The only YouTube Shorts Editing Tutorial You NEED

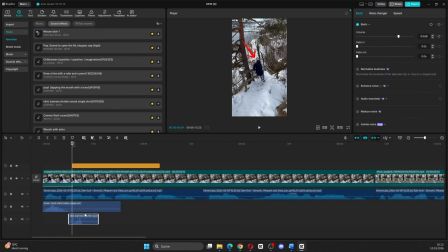248s
You can also pair this arrow with, for example, a click sound effect. At the moment when the guy actually slips, add a slip sound effect. Just search for something like cartoon slip and place it right there. Next, we want to add transitions between the cuts in the video.
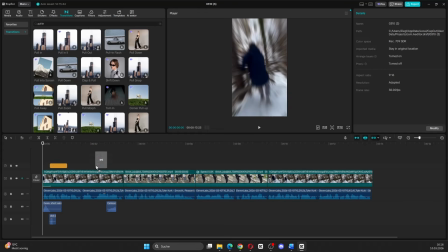263s
A good option is something like a pull-in transition.
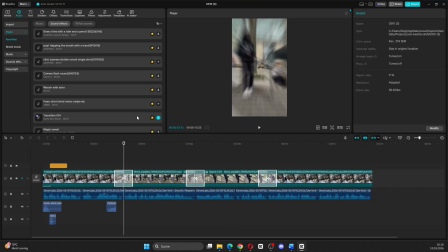266s
Set the duration to around 0.7 seconds and also pair every transition with a transition swoosh sound effect to make the cut feel smoother.
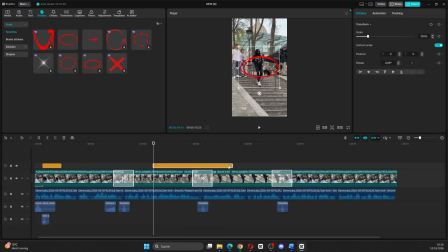275s
Now we will edit the next part of the video. Go to stickers, search for circle and place it on the guy's shoes right when the voiceover says sliding. When you edit your videos, always make sure the visuals fit the voiceover.
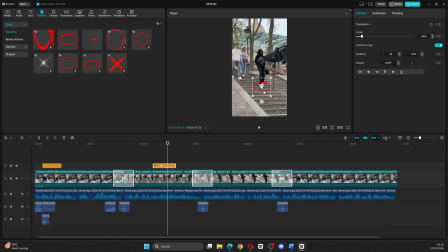287s
And again, use keyframes so the circle follows the shoes, and you want to pair this with a sound effect as well. Now we reach the slow-mo part. When the voiceover says so fast, add sunglasses.
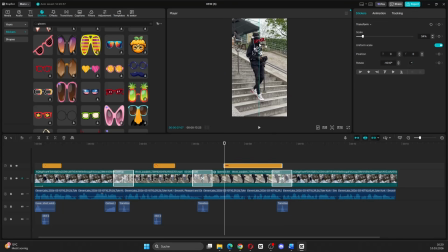301s
Go to stickers, search for glasses and place them over the guy's eyes. Then add keyframes so the glasses stay aligned with his face.
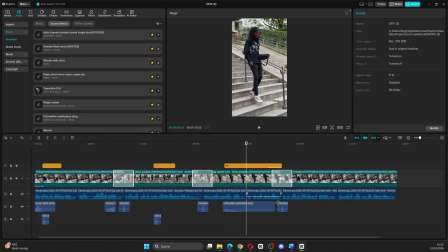309s
When the voiceover says it looks like you're sliding, we will add a cool surfboard effect.
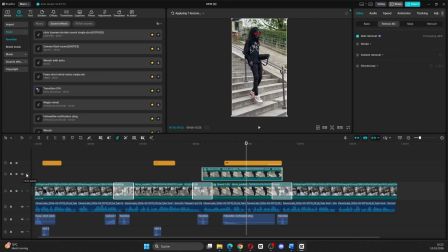314s
To create this, duplicate the clip, select the top clip, go to remove background and use the auto remover to remove the background.
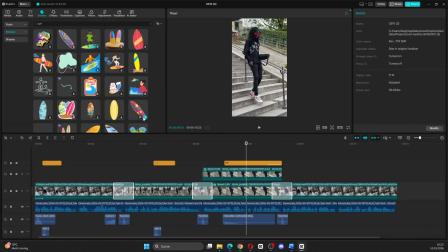323s
Next, place a surfboard sticker between the original clip and the duplicated clip.
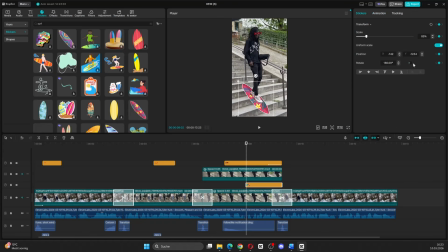328s
This makes it look like the guy is standing on the surfboard. Then add keyframes so the surfboard stays positioned under his feet. I will also place a correct sound effect to support it. Finally, we return to the original clip again.
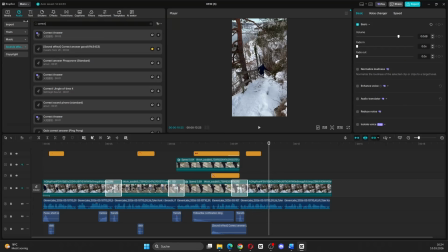343s
Here you can simply reuse the arrow from the very beginning. Then, when the voiceover says slippery ice, add a snow related sound effect. For example, someone stepping in snow. We will also add a small visual element.
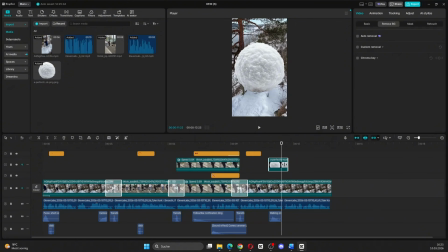356s
In this example, I will just download a snowball, place it right on top of the sound effect and add an in animation and also an out animation,
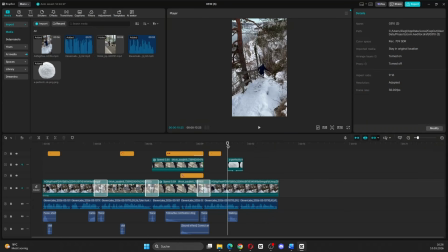365s
so it looks like the snowball is flying through the video. Okay, at this point the video is almost finished, but there are still a few final steps.
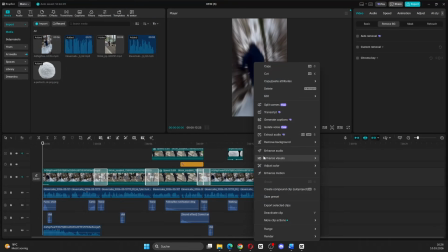373s
First, extract both audios from the original viral clip. Slightly lower the volume so it doesn't overpower the voiceover.
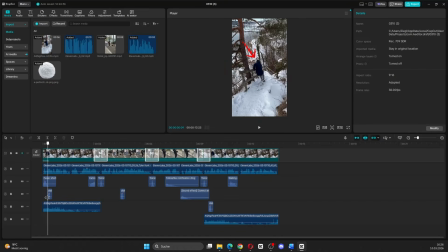381s
We still want some of that original audio in the final shot because it makes the clip feel more authentic.
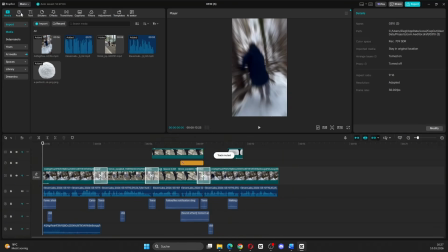388s
Next, we need to add subtitles. Mute all other audio tracks except the voiceover, go to captions and click generate.
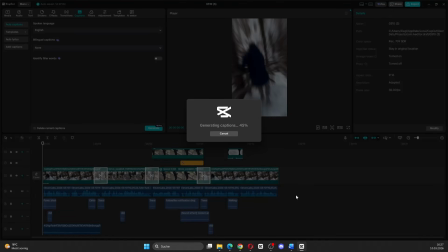397s
CapCut sometimes messes it up, but you can also add captions manually.
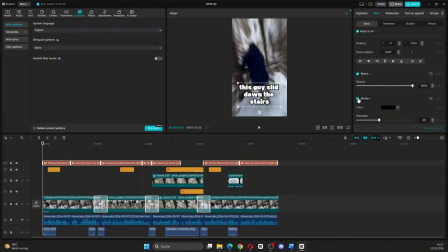401s
Choose a clean font, add something like a stroke effect and apply a simple animation.
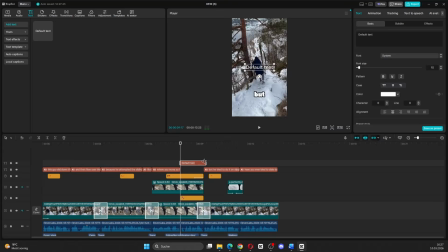406s
If you need to add captions manually, go to text, insert a default text and match the font size and style of the existing subtitles. Then add a short in animation so the text blends with the automatically generated captions.
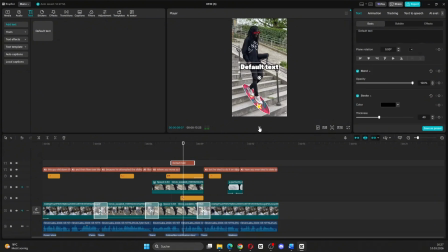419s
When watching the video, the difference will be almost invisible. The final step would normally to be adding background music. You can also do this directly from your phone when you're uploading the short and select music from YouTube.
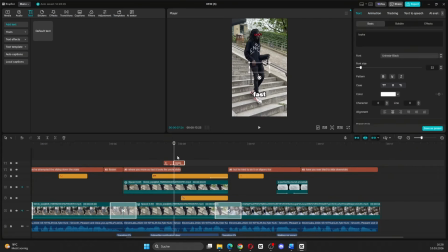432s
For this example, I won't add background music. I will just show you the finished video as it is right now.
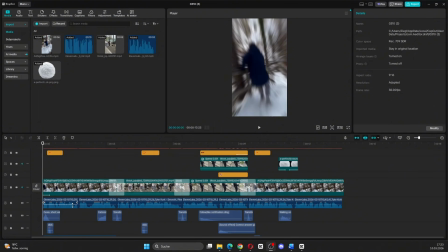438s
Yeah, and that's basically how you can edit a good YouTube short. The most important things are the script,
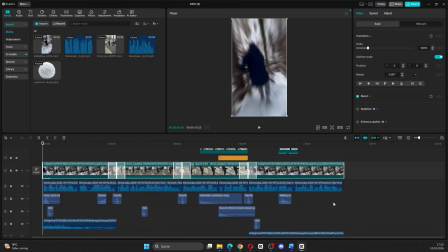444s
that the script is matching the clips and that it is also aligned
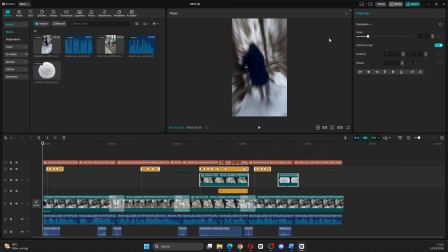449s
perfectly with different visuals and also sound effects. Let's take a look at the final result.
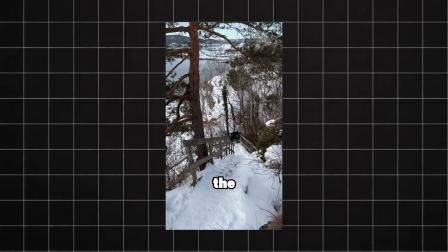456s This guy slid down the stairs and then flew over the edge because he attempted the sliding down the stairs illusion,
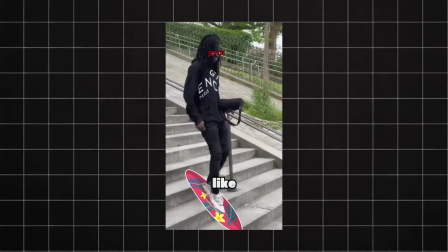462s where you move so fast it looks like you're sliding, but he tried to do it on slippery ice.
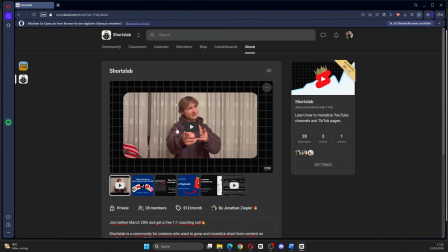467s Have you ever tried to slide down stairs?
And if you guys are interested, definitely check out the school community.
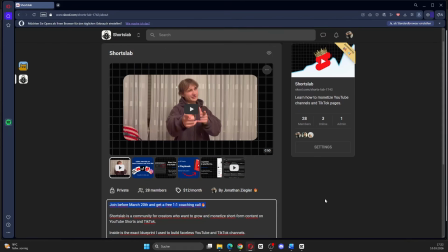473s
If you join before March 20th, you will also get a free one-on-one call with me where we look at your channel and build a strategy.